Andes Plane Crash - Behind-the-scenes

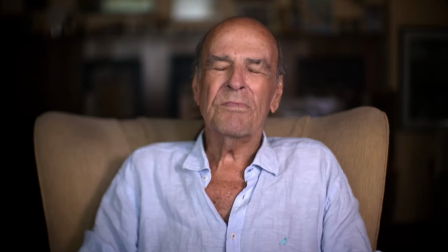I thought this plane is going to crash.
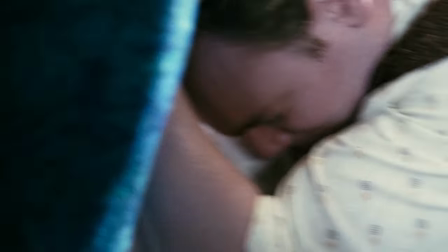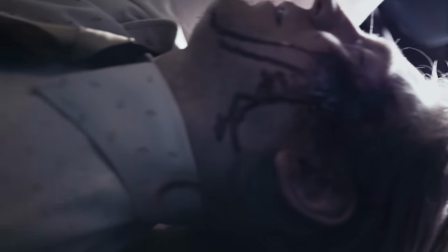It was impossible to believe that it was reality, what we were living.
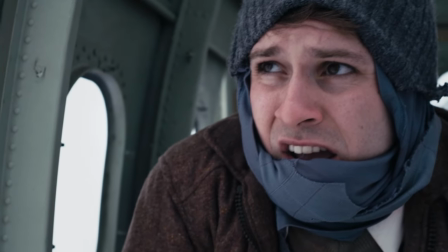The cold and the hunger. And then it got worse.
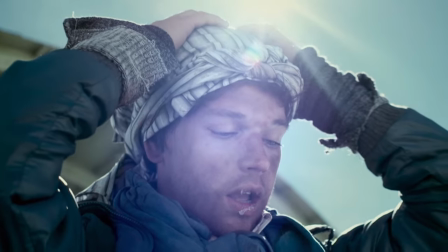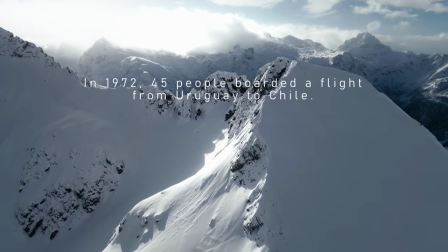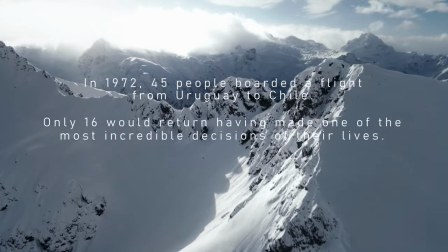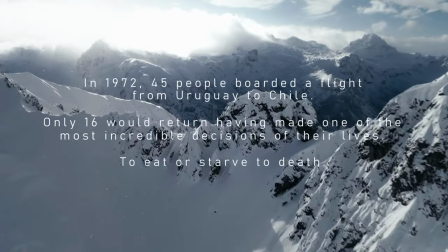I'm Oliver Price and I was the director of the Andes series that we made.
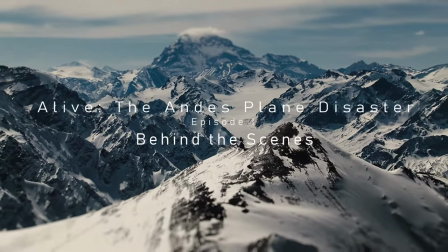So the plane crash that took place in 1972 was in the Andes Mountains and it was over three and a half thousand meters.
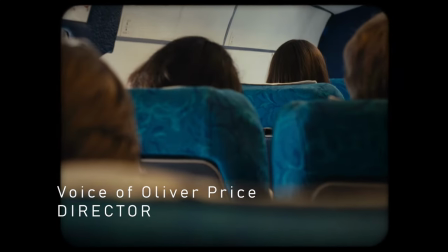It's incredibly hard to recreate the barren, sparse, freezing, desolate landscape of the Andes.
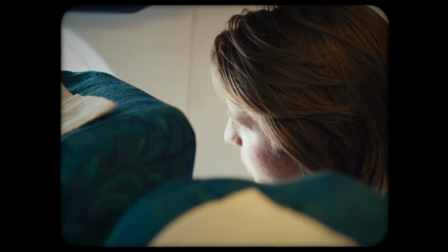We managed to find a place in the Alps on the border of Italy and France called Col de Lottery.
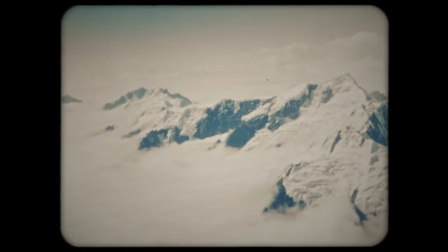And we managed to find a place where we could position the camera and behind us there's
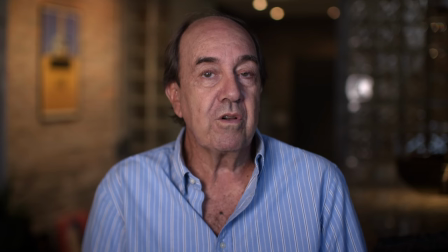basically a hotel. and yet all around sort of three sides
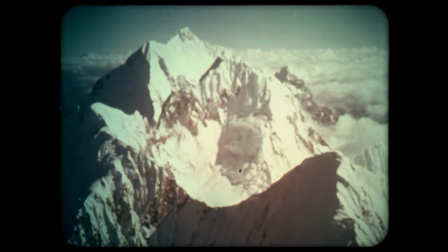there were these kind of desolate peaks and if we kind of cleverly positioned
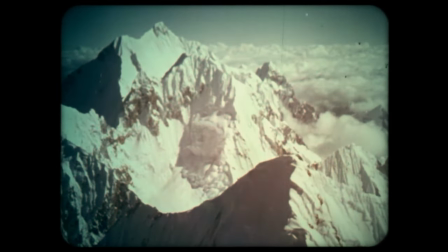where the camera was you know we could frame out any sight of
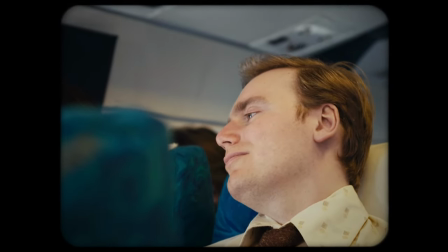trees or hotels or any resemblance of this being actually a very
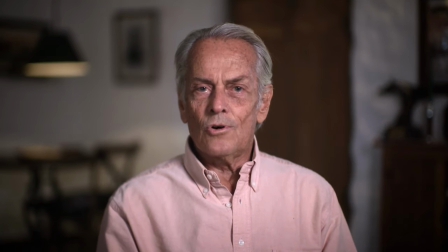busy area of the Alps where there are all sorts of winter sports taking place.
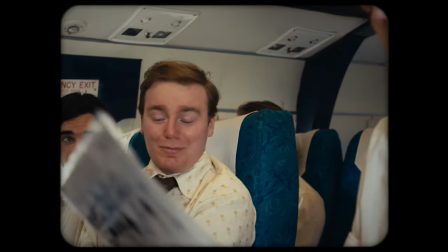So we were very lucky to interview some of the survivors from this incredible story
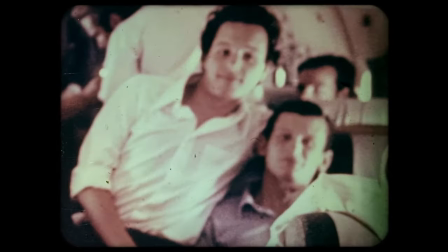and they gave us these incredible interviews where talking about this
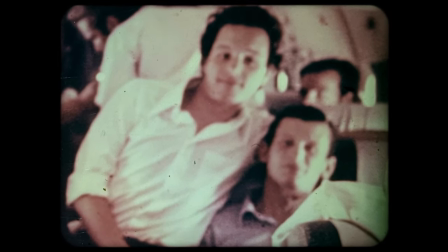amazing event that they've been through and obviously to bring it to life and to do it justice
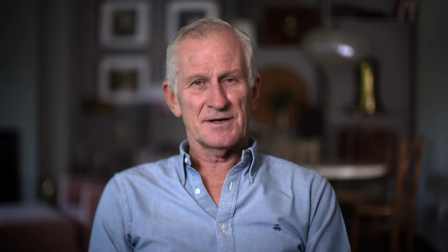we wanted to do reconstruction that that felt kind of truthful
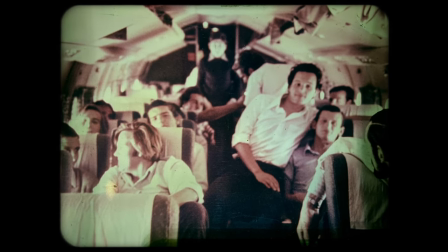to what they experienced.
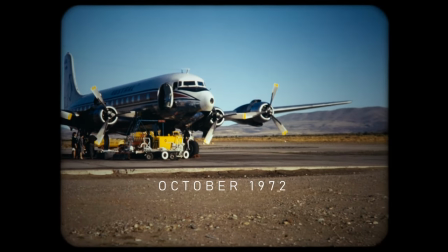So being a story set in the 70s, a lot of archive from that time is in 4x3.
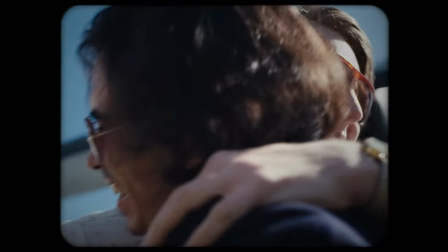So initially when we have our actors taking their seats in the plane and having the plane journey,
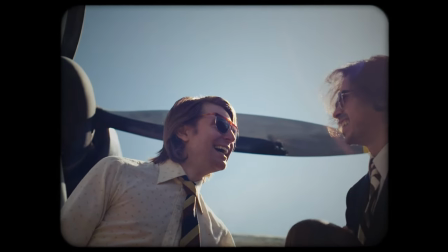we kept it in that 4x3 aspect ratio.
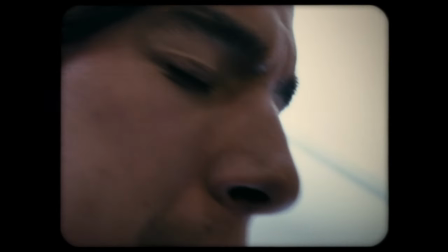One of our survivors said to us this line about emerging from the plane wreckage looking all around
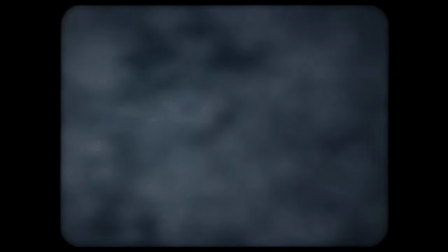at these mountains and he said the whole picture opened up the
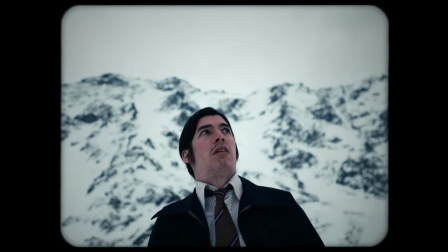picture you are looking at open